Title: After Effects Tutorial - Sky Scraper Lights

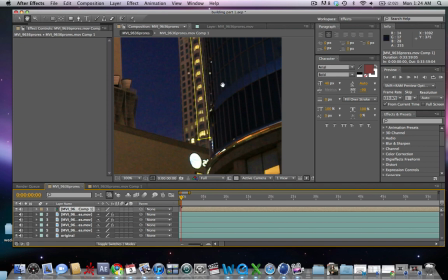So we're going to see that those are the windows that have been added in there and now we're going to go into
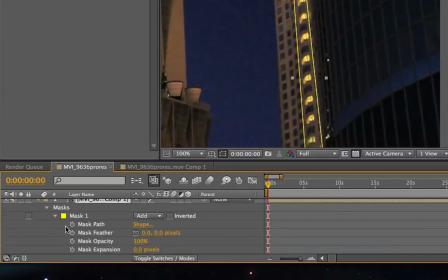the mask settings and put a keyframe on the mask path.
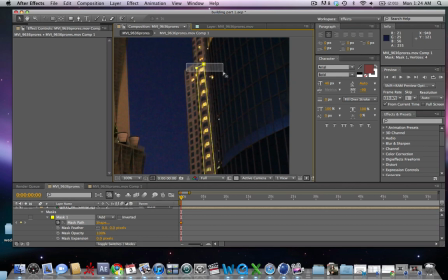Now what we're going to do is move forward one frame with the top of the mask selected and move the mask down just slightly so that it's covering one less window so as we move from one keyframe to the next one of the lights turning on and we're going to go ahead and
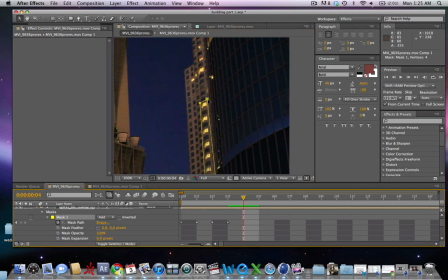do this for every single light so the process is going to be repeated for every window that you want to animate on and off i'm going to save you some time and not show you how i did every single window but this basic procedure that you see here
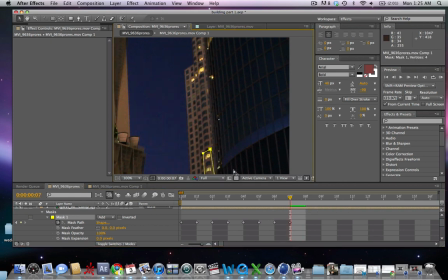was repeated on every window that was animated on and off in the video okay and then once you've keyframed every set of windows that you want to animate on and
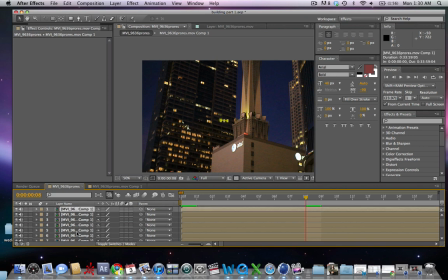off you're going to duplicate the composition for that particular window set. So here I have about seven or eight window sets that I have duplicated.
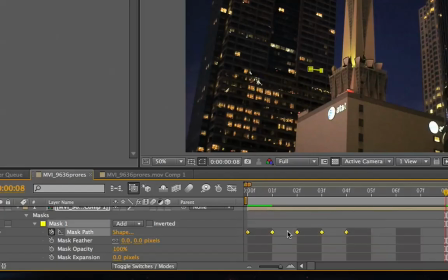And I'm going to go into the mask settings of each one, select all of the keyframes, hit Command-C, and then Command-V. So I am copying the keyframes that we just made. You're going to want to do this over one or two seconds depending on how long your actual clip is.
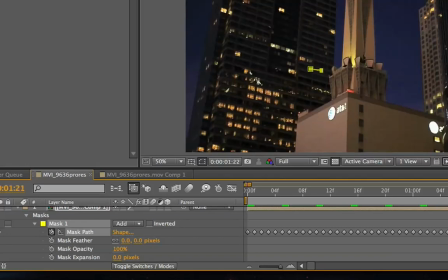And after you have copied the keyframes several times to fill up the entire span of the clip, you're going to select them all and copy them again and then paste them in a random spot. So the key here is just to make it random as possible so that we see
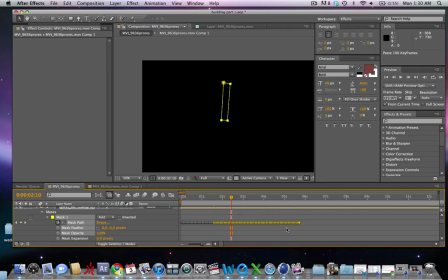an animating on and off of the lights in a random
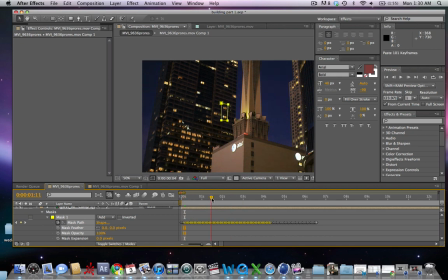order obviously if you prefer it to be less random then you can do so by changing the keyframes but for this particular shot i just wanted the animation to be fairly random after i've repeated this process for all
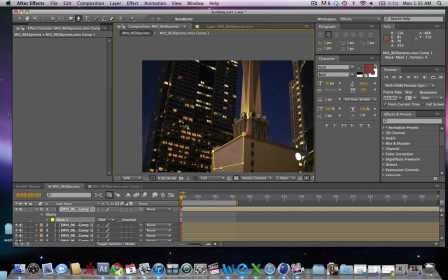five or six of the window sets i'm going to make a last layer where I draw a mask around the AT&T logo. I'm going to go ahead and render it out and take a look at what we have so far. There we go. The windows seem to be animating on and off very well.
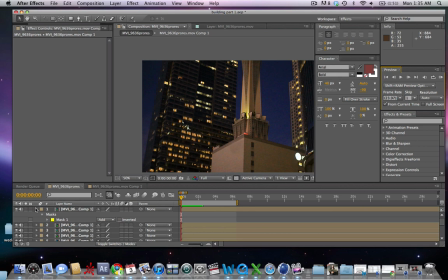Another step I'd like to take in this process is adding a camera shake just to make the shot feel a little bit more organic. So I'm going to take the composition that we've made and bring it into a new composition here and I'm going to go to a preset that I often use
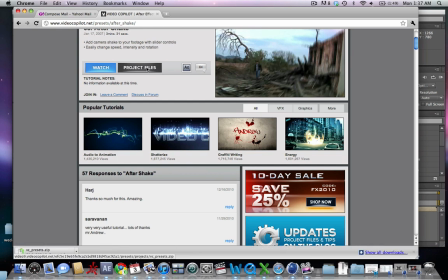called shake you can find it at videocopilot.com it's a preset
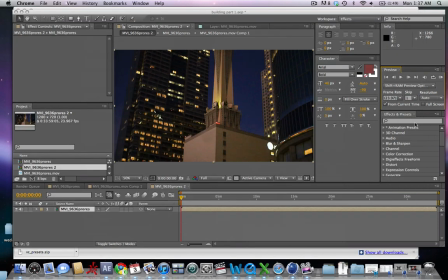called shake and you can install it in after effects you can go
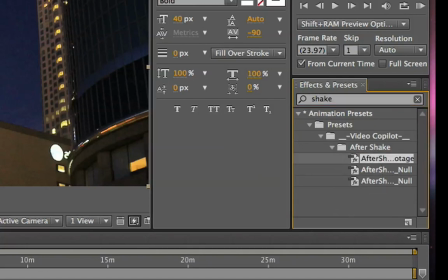and open up the shake and apply it to the new composition I'm going
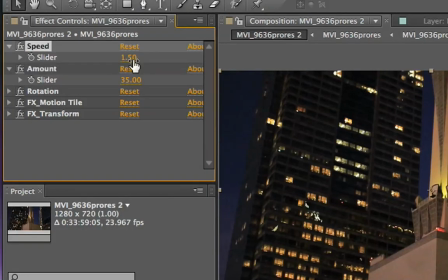to go
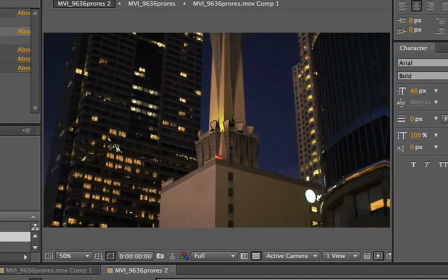and take a look at it, and we've got a nice camera shake there that kind of adds to the shot.
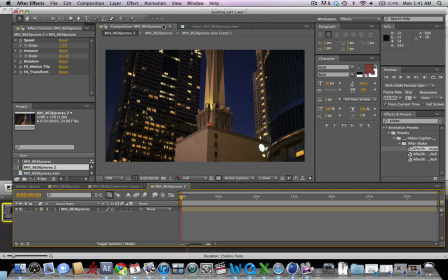And lastly, what I like to do is add a fast blur so that the camera appears as though it is coming
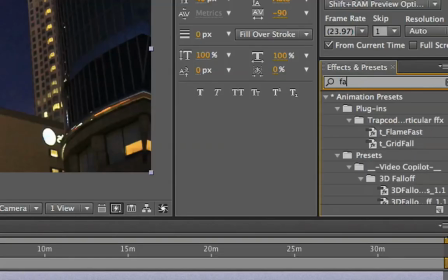out of focus to focus, also adding an organic feel to the shot.
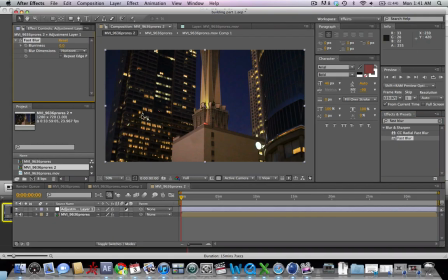So I'm going to take a fast blur after I've added an adjustment layer, add the fast blur to the adjustment layer,
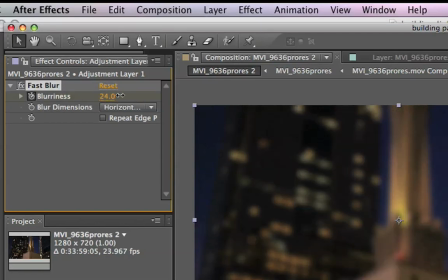and then bring up the blurriness to about 24 set a keyframe i'm going to go into the
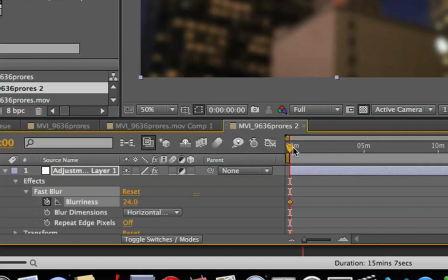fast blur effects move forward about a second or so and